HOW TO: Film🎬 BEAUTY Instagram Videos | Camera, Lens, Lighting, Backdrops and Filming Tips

hey loves and welcome back to my channel so in today's video this has probably been the most highly requested video of all time i'm going to be walking you all through the entire process the backdrop, the lighting, the setup, how I film, tips, tricks, all of that fun stuff and how you can also apply my tips, my tricks to your own content as well. So if you guys are interested, if you want to level up your game on Instagram and maybe even on YouTube as well, then definitely do keep on watching. And I think what I'm going to do now is to break this series into sections because I can't really show you how i film my entire video my entire instagram video in one video because there's so many details that i put into consideration when i'm filming which is why i currently have a course on how i film my instagram video if you guys want to check that out do check it out i'll leave the link right here as well i'm going to be walking you guys through the entire process and how you can maybe even use what you have and still make it work and still make it look amazing so the first thing i want to talk about is a background specifically for me when i am filming my youtube videos like this i like to use like an environmental scene i like to create sets i like to play around with what i have in my house in my kitchen in my living room in my room in my studio i make it work irrespective for my backgrounds I like to have like this environmental lifestyle scenes for like YouTube content fashion content beauty content however for my Instagram videos I prefer to have a plain color or plain background nothing too distracting beyond you're creating a one-minute content you want all the focus to be on you or your attention to be on you so by limiting all of this blanking this out kind of gives you a huge edge because you want people looking I'm like what's happening behind it what's that what's what she doing you want the focus to be on you so for my Instagram videos I usually shoot them over there so this is usually typically
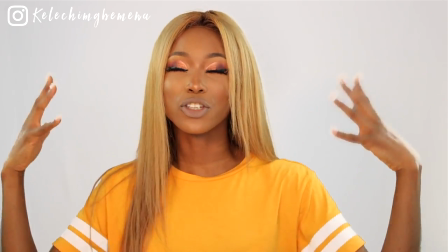(2:35)
how I would feel my Instagram video I want a plain wall this just free from distraction this is the best way to go if you're starting off if you
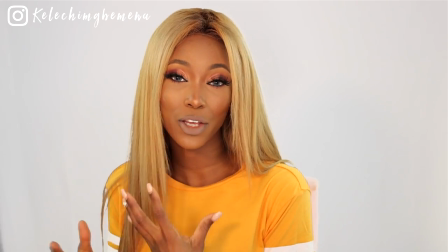(2:43)
want a clean Instagram feed if you have a theme that you want to stick to if you want something that is on budget
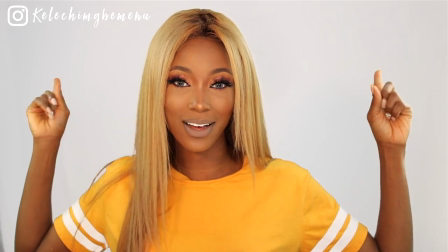(2:50)
as well all you need to do is to use either a white wall or hang a white fabric which is what i just did right now and the cool thing
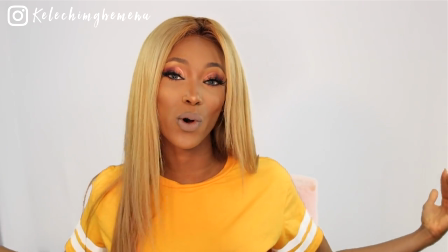(2:57)
about it is that this is so budget friendly and it is space friendly as well you can use the wall by your bedside which is what i used to use
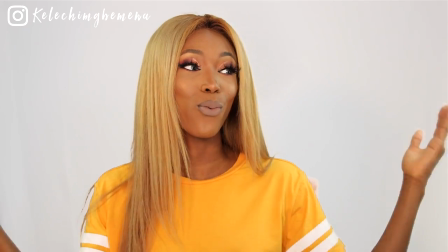(3:04)
for a couple of months when i started filming you can use the wall any wall that is free paste your material or whatever
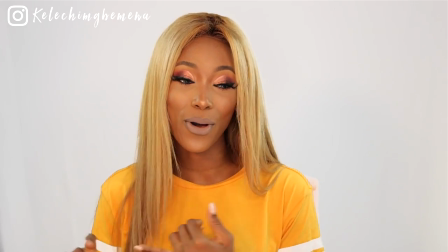(3:11)
background fabric you're using you can play around with it through sequins you can use colored materials i'm going to be showing you guys you can use
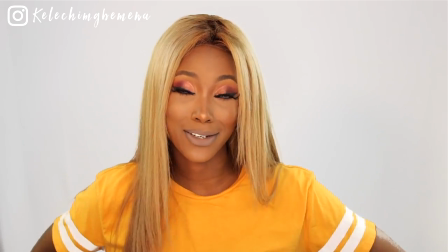(3:19)
textured materials and just hang it there and just have a blast create your content and have fun with it now this is the wall that i use
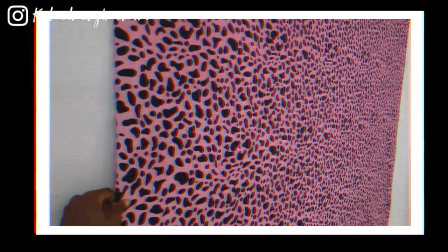(3:26)
for my instagram it's a plain wall and i just make sure that it's as stretched out as spotted if you guys want to see how i do this let
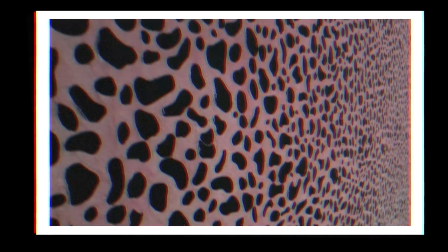(3:33)
me know down in the comment section so i can feel like another background backdrop video so i usually use this sometimes can you guys
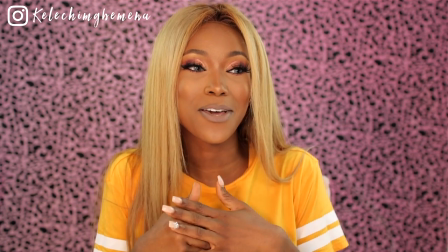(3:39)
see how beautiful this is looking right now it's just giving my content like a step
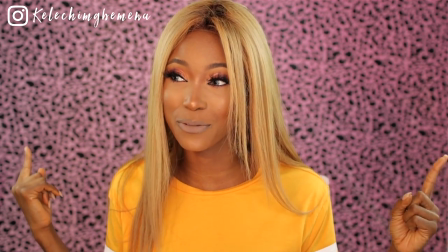(3:45)
up I bought this background really cheap really affordable I think like 2k
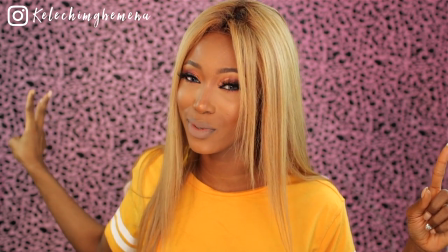(3:50)
no more than 3k for like two yards definitely feel free to play around with
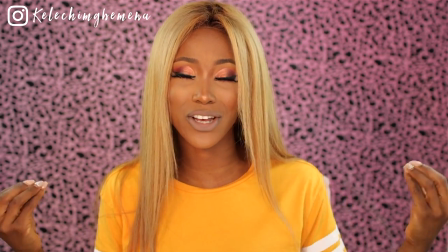(3:55)
textures feel free to play around with fabrics shines whatever she
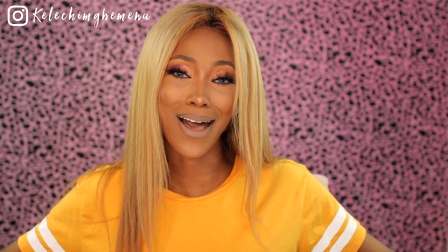(4:00)
fun seal anything to just give a feel and personality to your content so this is the pink one
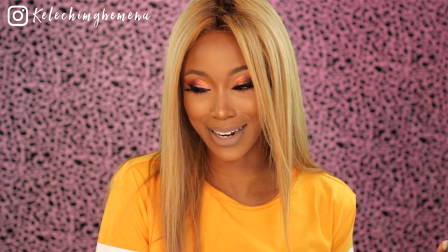(4:07)
you can change it up oh actually do we like this you can change it up to like a yellow a